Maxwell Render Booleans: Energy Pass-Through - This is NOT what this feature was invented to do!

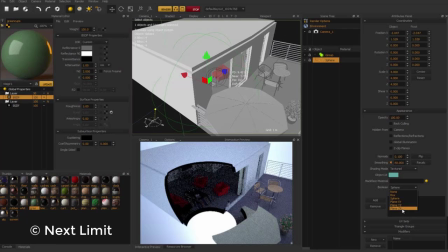0:01 Maxwell has these special cutaway shapes called render booleans. There's a plane, there's a sphere, and there's a box. And what you can do with them is position them on objects from the exterior and then cut away a window into the interior.
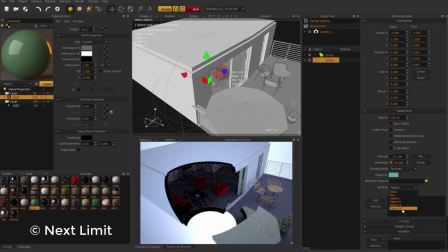0:18 And it's particularly popular with people doing architectural renderings. I had an idea for an experiment I wanted to try. I wanted to see if I could capture the boundary edge of these
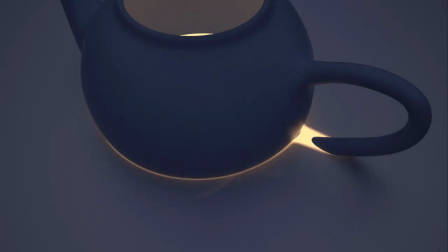0:30 cutaways and turn them into masks that would drive emitters and create kind of an energy pass-through effect.
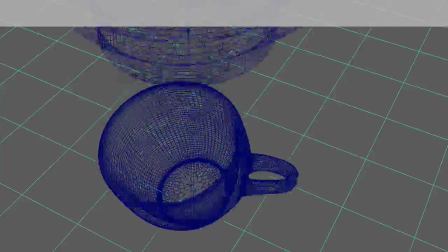0:38 The first thing I did was plan the scene in Maya.
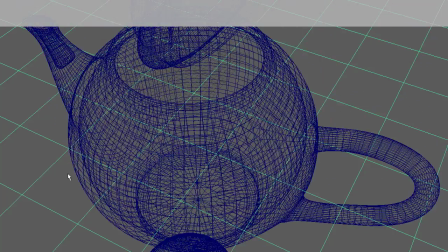0:42 And I made a plane and I took some objects that were modeled as shells so that the cross sections would be walls and
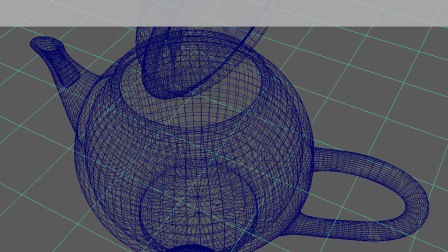0:51 with some thickness. And I planned them interpenetrating a plane.
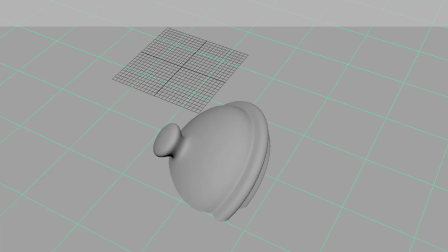0:59 So you can see that basically goes like this.
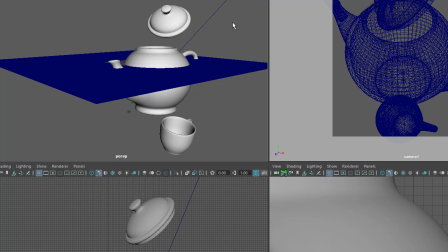1:05 The next thing I did was I set up a render Boolean plane, and that's what this object is here. Now, the way that it's set up is that everything above it goes away and everything below it remains. And at the level of the plane itself, there's a cross section which occurs in black.
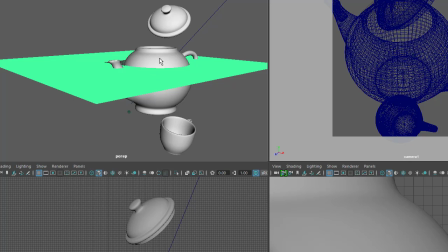1:24 So if you look at that, you see here there's a teapot, bit of a spout, bit of a handle.
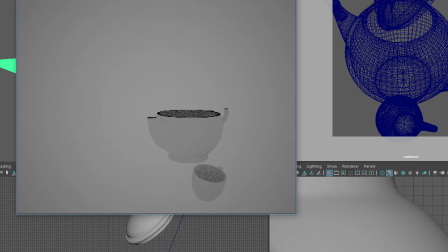1:32 There's a cup down here and there's a lid up here. And if you look at it actually in a quick render, you can see that
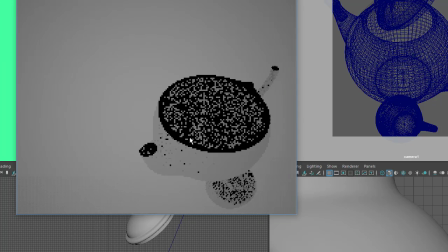1:42 everything above that plane goes away. And
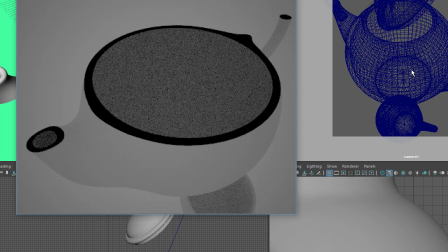1:49 the next thing I did was I created a second plane, which is not the one that does the cutting. But what I wanted to do is I wanted to, even though I have everything in kind of a white limbo, it's gray here because I have it a little bit dimmed down, but it's a white limbo, and the teapot and all of the other objects are sort of white Lambert kind of shaders.
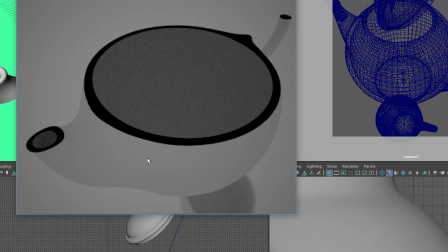2:09 I still wanted to visually get rid of everything below that plane. So I created a second plane, which is also white, and which you can see
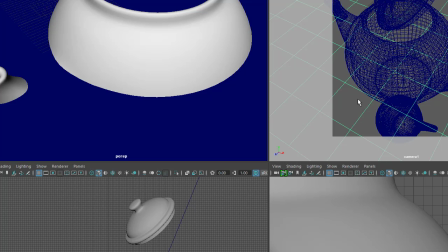2:23 it's not the cutting plane, but it's this one here. They're basically in the same place.
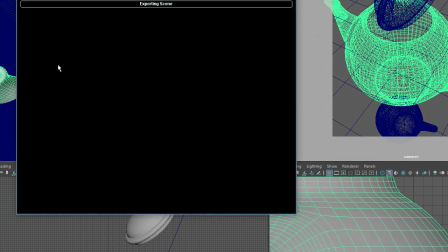2:29 So if I were to render this scene again, you can see that now, because the
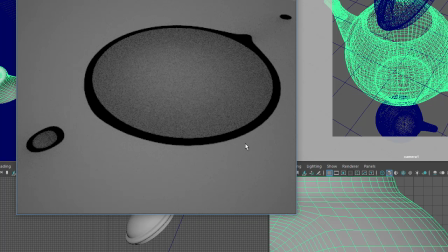2:36 plane that cuts away the visual clutter is almost the same plane as the plane that does the Boolean cutting. So now what we're capturing is just the cross section and maybe just a hint of geometry below the cross section, but not enough to notice.
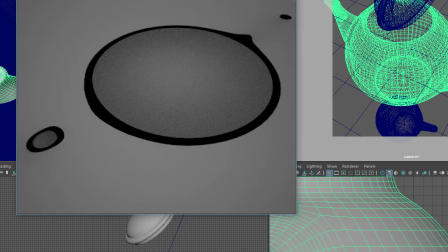2:51 And that's basically what I render, except that I render it from an
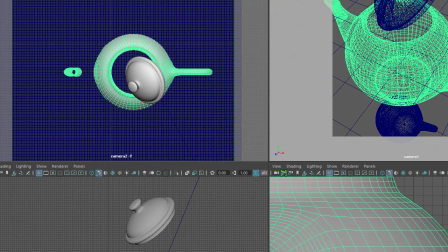2:58 orthographic camera that faces down from above.
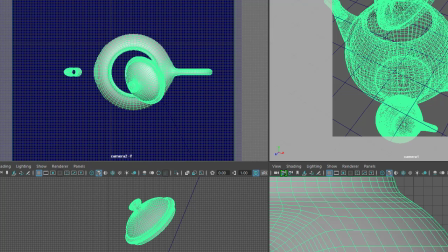3:03 So if you look at the way that motion works, because it's an orthographic camera, you don't see anything coming or going.
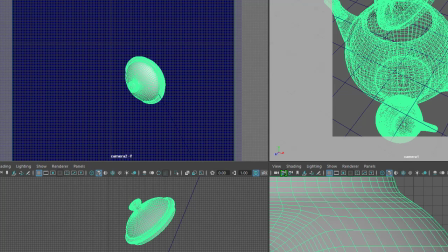3:10 You just kind of see it when it slips through the plane. It doesn't change size in perspective as it goes, though.
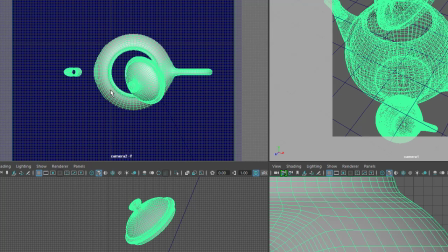3:16 So here is the plane halfway through, and if you look at a quick render of that,
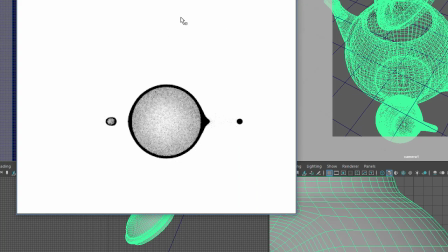3:22 and I have it brightened up here so that the white limbo is more like white. And so you can see that that's the animation that I render so that I can capture the cross-section as it animates.
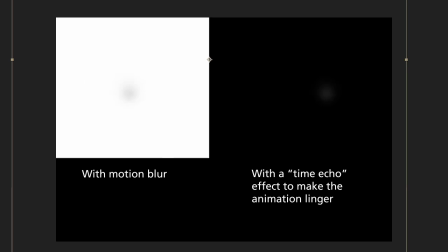3:35 Over here on the left in the white square is what I rendered in Maxwell with the downward-facing orthographic camera. One of the things that I did with it is I made sure that motion blur was enabled when I rendered it so that you get this kind of streaking quality,
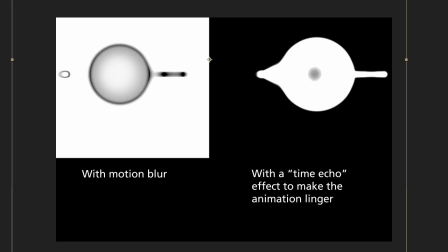3:50 because if you don't do that,
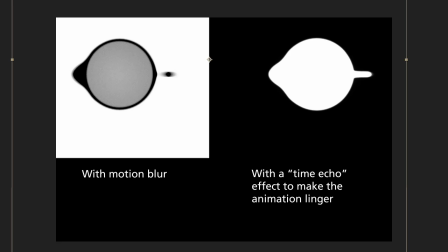3:52 you just get a series of cross sections at exactly the times when frames occur, and it doesn't really look like it's passing through something.
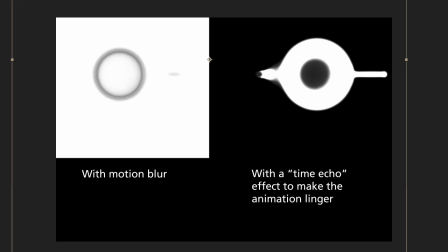4:01 It looks like it's just sort of a stuttering effect that captures the cross sections but not what happens in between the frames.